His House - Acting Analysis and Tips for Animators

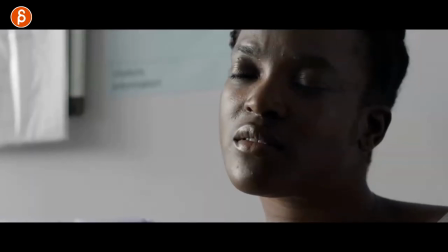Again, slow blinks, just how long you hold the closed lids. so if you have multiple characters i always say if you got two at least
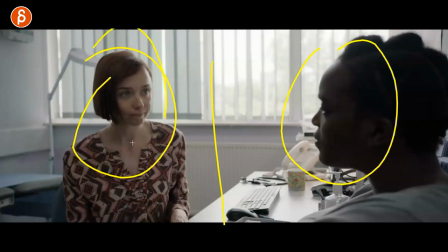think about contrast i mean again as always there could be a reason why they would have to be the same but if you have two characters this could
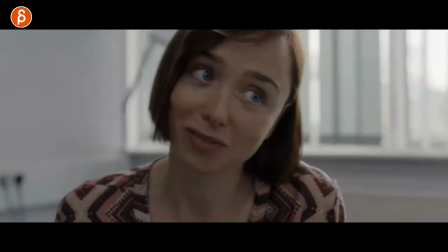be more interesting just to add a bit of a change a bit of a contrast to re-emphasize something right to show power
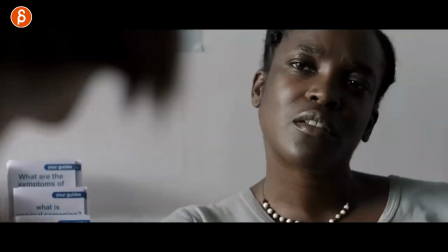and show nervousness or how whatever you want to do in your scene but just think about contrast when you have multiple characters this one is a longer sequence but i
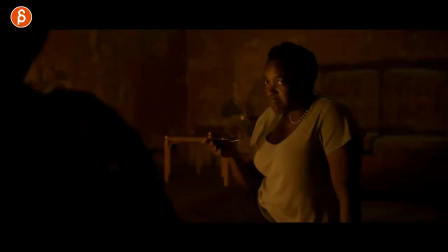want to look at a secondary action specifically of him eating so he's very happy here she's kind of like i only taste metal and the
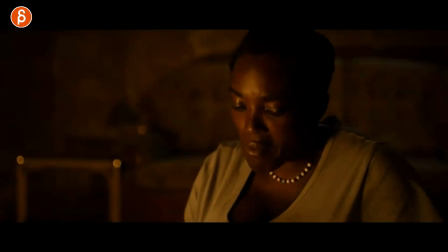guy you'll get used to it so there's a lot of secondary stuff where he keeps on eating and then as he says well we can create a family
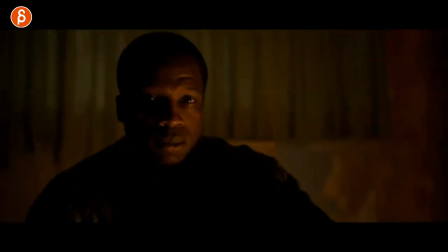here she's not quite on board yet and she tells him a story that is fairly fairly serious and what i want to look at is this this for you
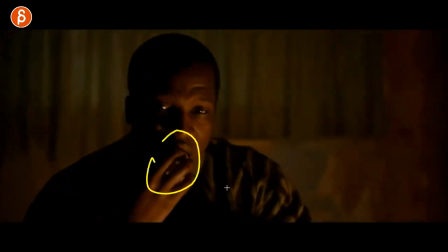if you have a character do something right in this case he's eating this could be your character painting the room cleaning something up and
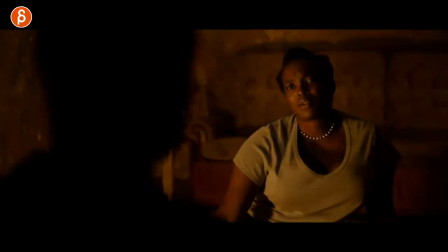because you are or your character is doing something all the time when they stop which you can see here he starts to look at her
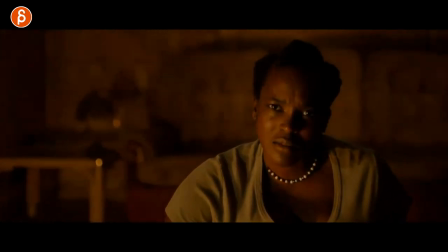more concentrated as she tells that story and then he gets to this moment here where he somewhat stops he still has a little bit of food in there
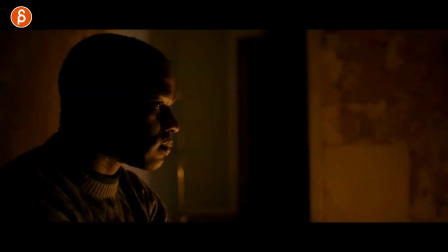and has some movement but there's a big difference between this moment and what he was doing before so when you have secondary action I mentioned
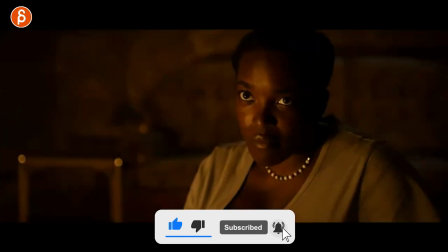this because you can do a lot of things where your character like I said is moving is is eating is cleaning things up whatever you want to do
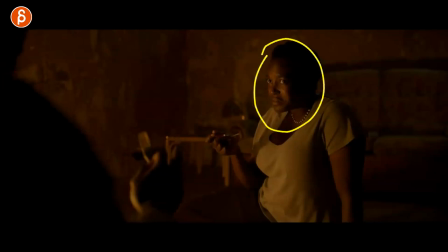here but when there's something really important coming from another character be it off screen or on screen and your character stops doing whatever they were doing that stopping
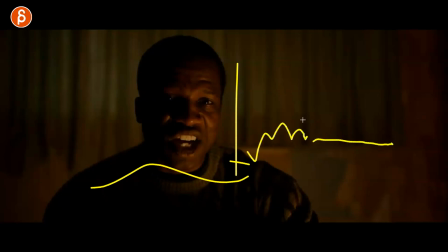will push the contrast there was something happening and it's suddenly nothing and that will make this a bit more visible more important just something to to focus on if you add secondary action to your character so it's not just you know two characters standing or sitting in an empty room doing nothing this one again
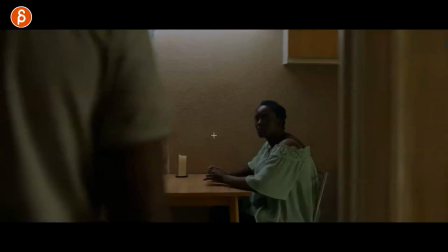i'm kind of extrapolating it's not quite what's going on in here but the separation where she's alone kind of reveals that she's actually
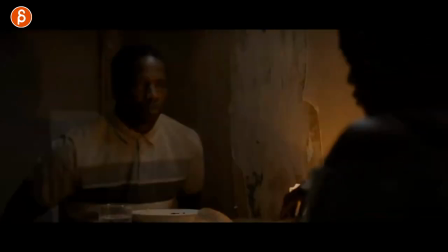talking potentially to someone else spoilers maybe but in this scene there's a lot of even though they're framed somewhat together right they're
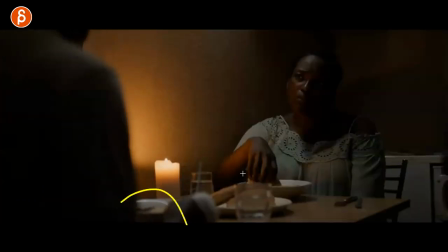not really in frame together as a couple this is like you're having dinner this is like a communal thing you're together with your wife this could be your husband your partner
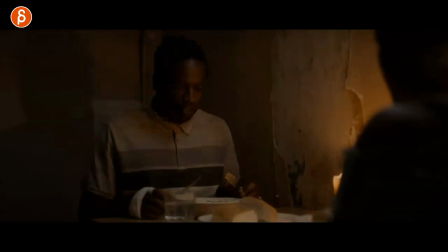your family whatever it is but it's always a bit framed in a separate way they're never really together again i might be reading too much into
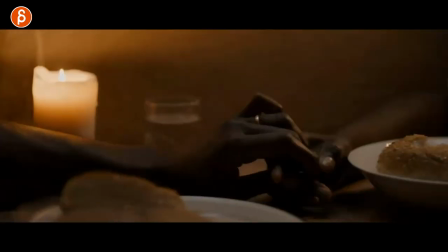this i just like this idea of them constantly separate here and even at the end you can see this as they come together it's just their hands
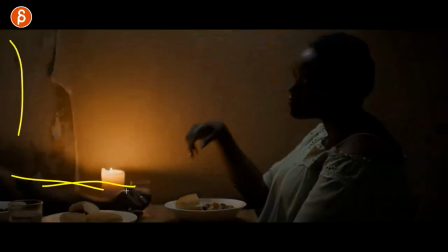but then she pulls it away and it's just he's not in frame it's just his arm there's just something for you to think about again they're always
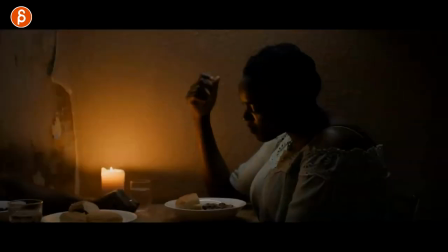separate so if you have something where you put your characters in an environment where you think they will be together and they will be framed together
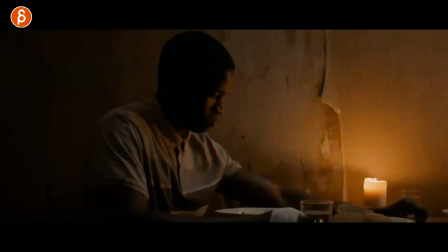because it's a happy moment but you constantly re-emphasize that they're separate that could be underlining a certain tension that could be through the pantomime or the lip sync whatever you have so maybe think about framing and just staging the characters to re-emphasize or to push a certain feeling in your scene
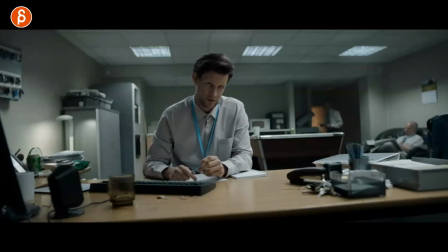this one i want to point out just because of this you know if you watch my clips i'm a big fan of props he's asking him you know
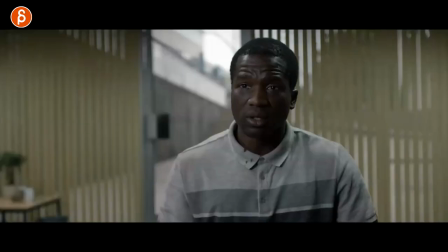what are you doing there's something wrong why you're not doing this and he says no no like he's basically saying well it doesn't look like
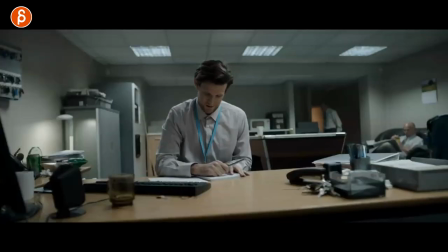you are integrating well he goes no no no i am and because of that he gets slightly frustrated so look at what he's doing with his pen like okay okay all right all right so this could be fidgeting right with the pen this could be maybe you know holding it in the middle and kind of putting the pen left right right that doing something with that but it's just a different way of going all right okay well
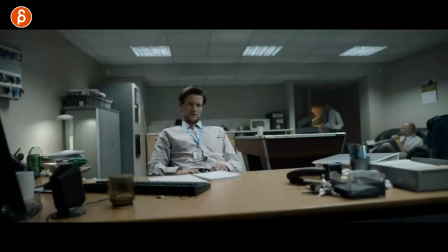let me explain this differently and then he just leans back as a side to maybe you know explain things in a different way and he's just kind of
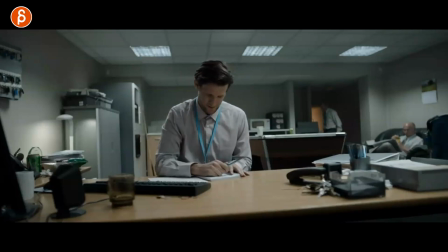pretending that everything is okay but it's like that kind of interesting way of dealing with this and kind of showing off frustration in a different way again you can do this by rearranging a keyboard shuffling this around closing this book but if you have a pen i thought this was a cool little
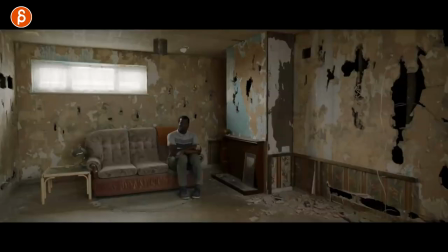quick moment of something i did not expect there and this one again is probably me reading into things but he is pretending
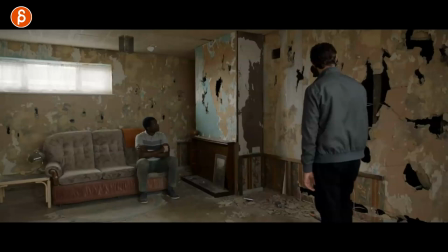you know they're basically just for context they're coming in and they have to kind of inspect the house they're realizing what is going on why did you make so many holes